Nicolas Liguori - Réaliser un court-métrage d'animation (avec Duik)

Donc là aussi, je ne rentre pas dans tous les détails, mais ça a été indispensable, pour moi en tout cas, de pouvoir avoir une vision rapide et claire de comment répartir les quelques minutes d'animation entre les deux studios de manière équitable et cohérente. Parce que là encore, hein, dans une production idéale, on donnerait à un animateur un personnage, sauf que faut bien se rendre à la réalité, et là en l'occurrence c'est plus simple de donner une série de plans, donc une séquence à un animateur ou à un groupe d'animateurs, et pas de commencer à dispatcher les plans à droite à gauche.
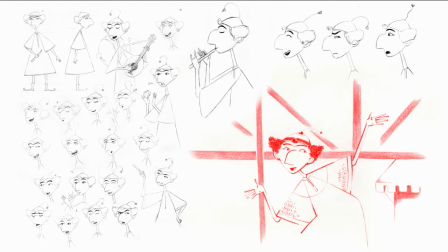Donc les recherches personnages pour le dossier, ça a été fait avec Suzanne Seidel, encore quelqu'un de Folimage, une animatrice, chef animatrice sur de nombreux films de Folimage. Et je savais qu'elle avait un coup de crayon comme ça,
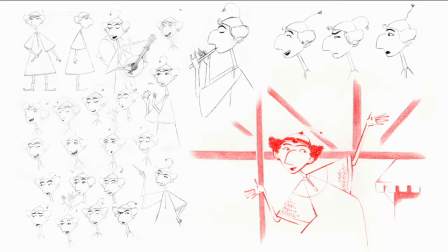un très bon coup de crayon en fait, quelque chose. Elle sait trouver les expressions,
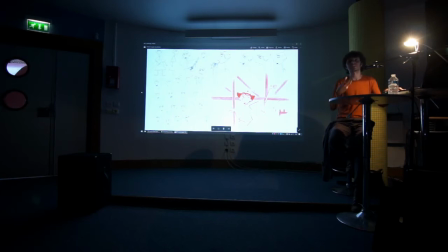plutôt dans la caricature, et ça me plaisait assez en fait, cette idée d'avoir des visages expressifs, étant donné que derrière le travail serait fait en papier découpé,
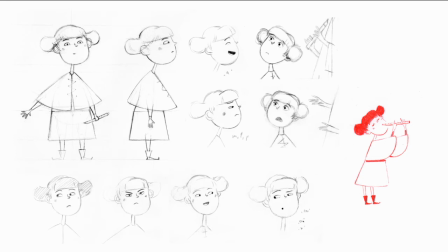ça pouvait donner en tout cas plus de caractère au personnage. Donc voilà, partant de mes modèles, elle a décliné les caractères sheets, comme on dit, des différents personnages.
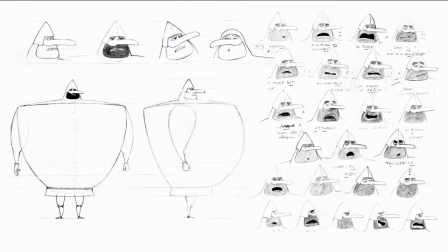Donc en l'occurrence, je lui ai demandé ça pour les personnages principaux. Hein.
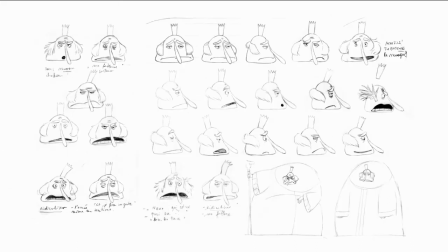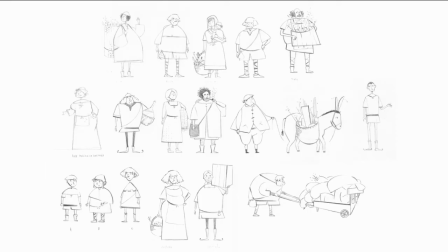Donc j'ai également dessiné tous les personnages secondaires, puisqu'il y a un village. Hein. Donc là, ça a été aussi un peu plus laborieux, c'est-à-dire qu'il a fallu imaginer encore toute une série de personnages. Pour que ce village existe un minimum, il fallait quand même leur donner un tout petit peu d'existence. À cela, c'était pas une foule abstraite.
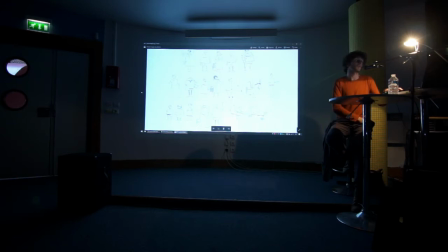Il fallait quand même la personnifier un petit peu. Donc voilà, j'ai créé des personnages à qui j'ai donné des noms. On a fait des marionnettes beaucoup plus simples que les autres marionnettes du film, qui elles sont relativement complexes, pour avoir des visages récurrents à l'intérieur de ces foules. Donc il y a également les références décors que j'ai mises en place.
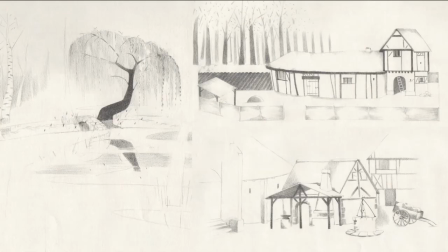Pour mon équipe. Donc par rapport au décor, moi ce qui m'intéresse beaucoup, c'est travailler le rythme de l'image. Et c'est vrai que pour le coup, l'univers médiéval était intéressant, puisqu'il y a les colombages,
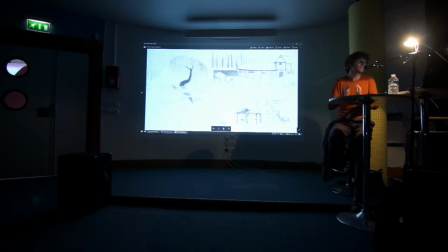je me suis quand même bien amusé avec ça, avec se créer des rythmes dans l'image.
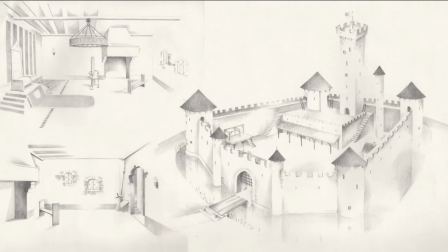Et ça fait partie de mes directions par rapport aux décoratrices, c'était de vraiment insister auprès d'elles pour travailler sur le rythme de la surface,
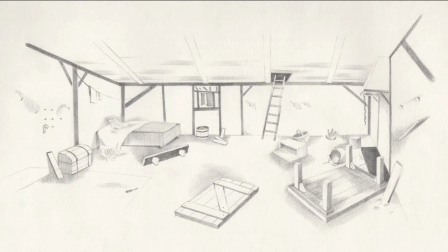sur le travail sur presque la musicalité d'une surface en fait. Par exemple, les petits coups de crayon pour mettre des grains d'herbe, des petits brins d'herbe,
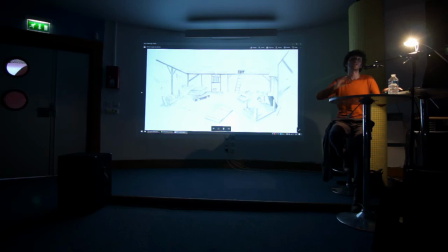c'est comme des petites ponctuations qui viennent rythmer un coin de l'image un peu blanc. Et j'étais vraiment très soucieux de tout ce travail-là, puisque moi j'en étais un peu dépossédé. J'aime beaucoup faire du décor, et là en l'occurrence j'en ai fait presque aucun dans le film,
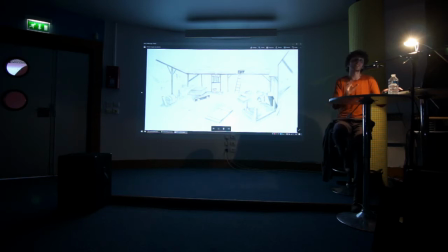donc il a fallu partager ce travail là donc j'étais assez exigeant sur ces intentions qui peuvent paraître abstraites, mais quand on discute avec une décoratrice, un décorateur, il comprend très vite en fait ce qu'on veut sur ces choses assez sensibles en fait, et qui peuvent paraître abstraites dans une discussion.
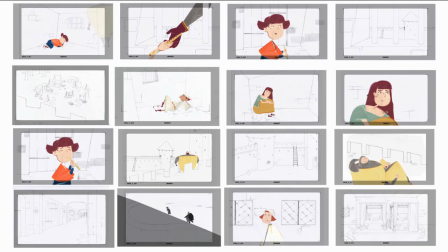Donc on a mis en place ici à Roubaix les layouts décors avec Ariel de Milcan. On a tracé vraiment au trait chaque décor. Donc là également, tout ça est fait au papier parce que les décors étaient peints à la gouache.
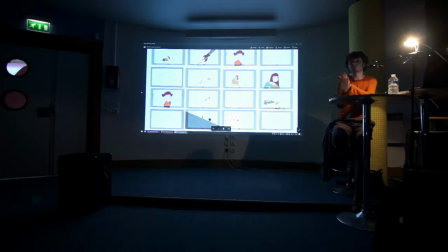Donc c'était plus simple ensuite pour les décorateurs d'avoir la référence papier et juste la reprendre par transparence.
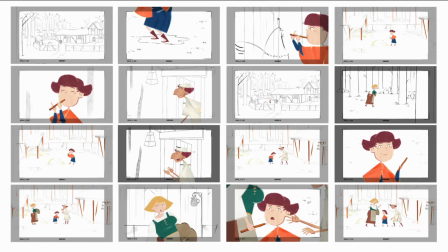Donc tout est fait au crayon. Voilà, un travail là pour le coup assez simple à la ligne claire. Donc voilà, c'est juste un exemple d'un panel de décor avec les marionnettes posées dessus.
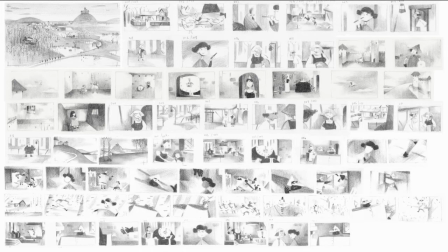Une autre étape importante que j'ai fait systématiquement sur tous mes films, c'est un découpage en valeurs de gris. Comme j'aime beaucoup travailler avec le blanc de l'image, je répartis en fait sous forme de petites vignettes faites assez rapidement. Également, on est sur du timbre poste, hein, c'est des choses toutes petites.
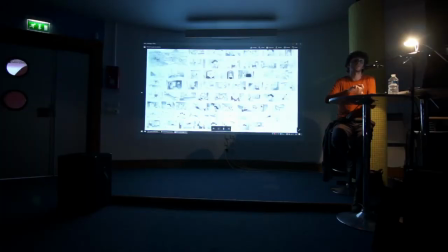Où sont les zones claires, les zones sombres, les noires et les grilles intermédiaires. Donc ça me permet en fait de gagner un peu en lisibilité, de chercher en tout cas la lecture lisible de mon image.
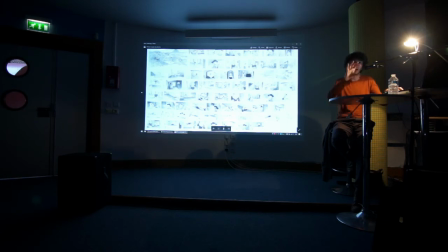Donc ça, tout ça en fait entre en parallèle presque du cadrage final hein, des plans.
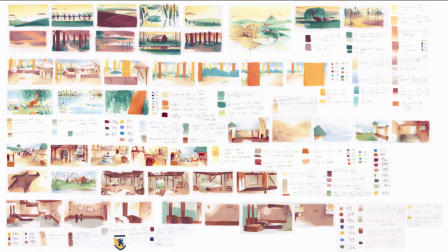Et bien entendu, pour les décoratrices, j'ai fait les palettes colorées du film, le color board. Donc là, qui est fait directement à la gouache aussi, avec donc, là, il y a une distance entre nous également, donc il a fallu que là, on ne voit pas en détail, mais en gros,
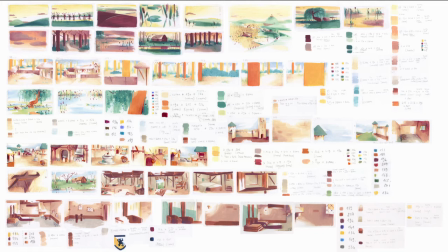toutes les petites couleurs sont accompagnées exactement de la couleur qui est utilisée, du tube, du numéro du tube de gouache qui est utilisé, des mélanges qui sont faits, alors après, avec des appréciations un peu fine,
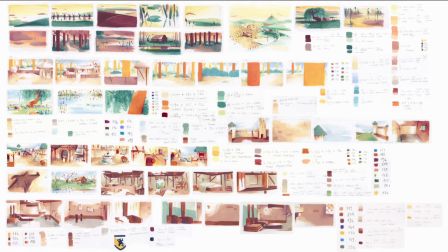hein. Je donne juste un petit peu de celle-ci, un petit peu de celle-là, et puis après la personne recherche la couleur exacte.
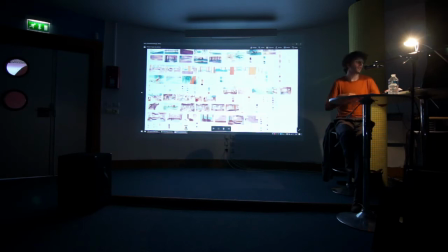Les crayons de couleur utilisés, pareil, figurent dans ces planches de couleurs.
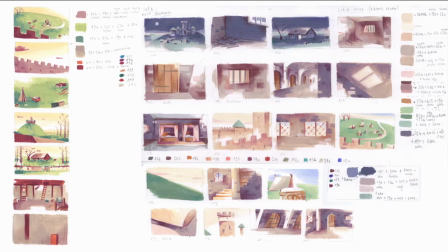Voilà, pour qu'elles aient en tout cas le déroulement précis du film en couleurs.
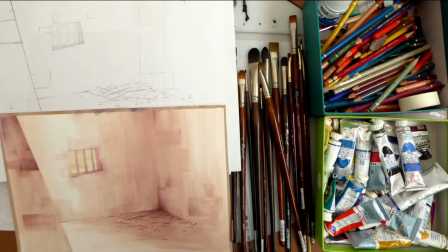Donc voilà, là on voit un décor avec au-dessus sa référence tracée, et les outils utilisés.
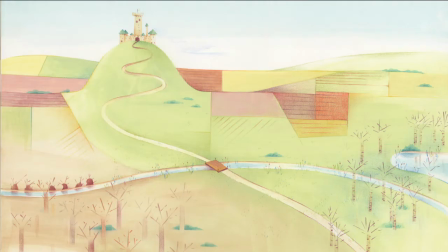Donc quelques décors définitifs du film.
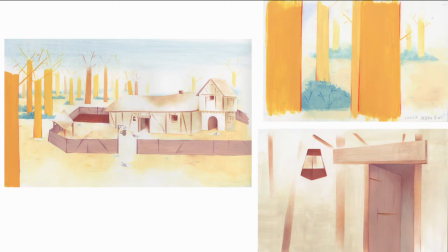Donc il y a toujours des rayons de crayon de couleur pour venir un peu rythmer et structurer aussi l'image.
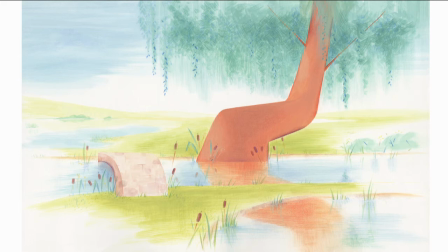J'aime beaucoup cette idée, hein, étant donné que les personnages sont assez géométriques, hein, de ne pas perdre ça non plus dans les décors, hein, pour l'intégration finale.
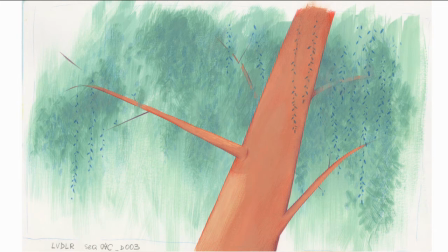Donc en tout cas, une des choses qui a été importante pour moi dans la transmission de ce travail-là des décors, ça a été
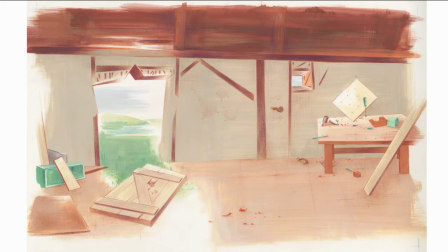qu'elle conserve le geste visible. Donc là, je fais une parenthèse, mais la semaine dernière, lors de la fête de l'animation, il y avait Jean-François Laguioni qui était là et qui parlait des décors de Louise en hiver, puisque lui les a fait entièrement, tout seul. Et comme il le disait très justement, il y a un équilibre très difficile à trouver entre la en fait, il faut que le décor reste invisible quelque part. C'est que ce qui importe, c'est la narration, c'est le déroulement du film. Et même si on a envie de préserver du geste, de garder une patte graphique, de travailler sur la musicalité d'une surface,
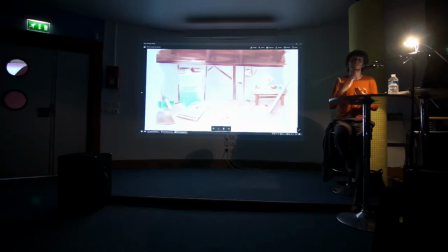toutes ces petites choses, en fait, à un moment donné, peuvent aussi sortir le spectateur et venir un petit peu encombrer l'image. Et donc ça a été aussi quand même extrêmement important, même si je leur demandais de garder le geste, de garder une image assez aérée,
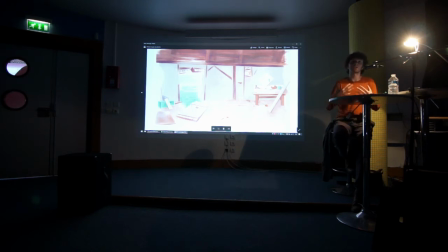assez légère quelque part. Voilà, le décor est là pour mettre en valeur la narration et le personnage, pas beaucoup plus.
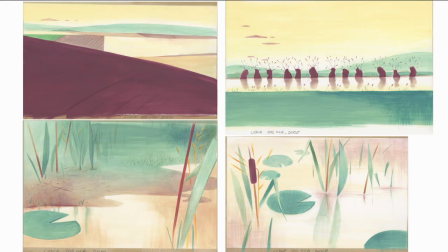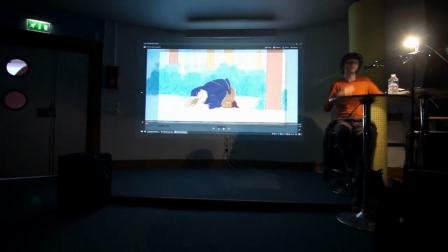Donc là, je vais vous montrer le même extrait, toujours le même, avec cette fois en layout. Donc, c'est-à-dire, on a mis les marionnettes en place avec seulement 2-3 poses par plan.
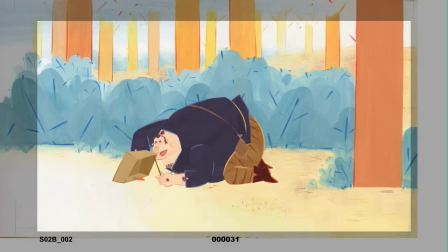Eliette, mais attends-moi. Elle te la rendra, ta flûte.
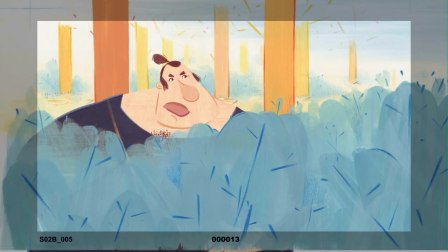Non, elle ne me rendra jamais la flûte.
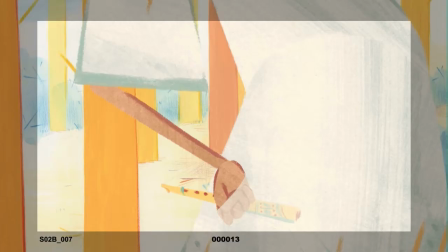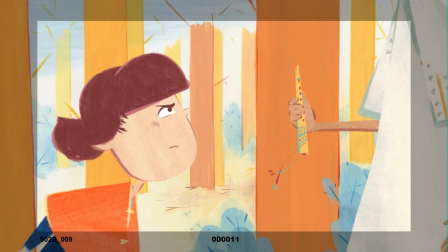Tout ça, c'est de ta faute. Oh, je peux l'essayer?
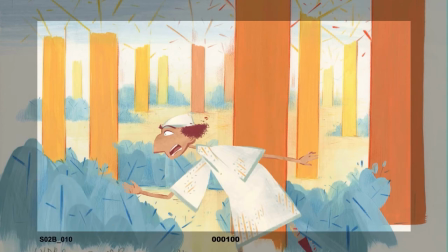C'est peut-être un peu dangereux, non? Oh, merci. Eliette, attends-moi. Arrête, tu es folle.
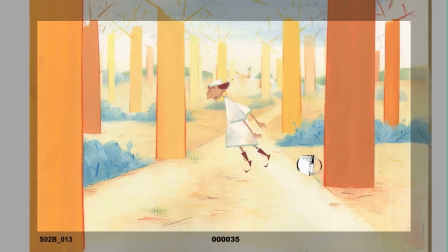On va se faire repérer.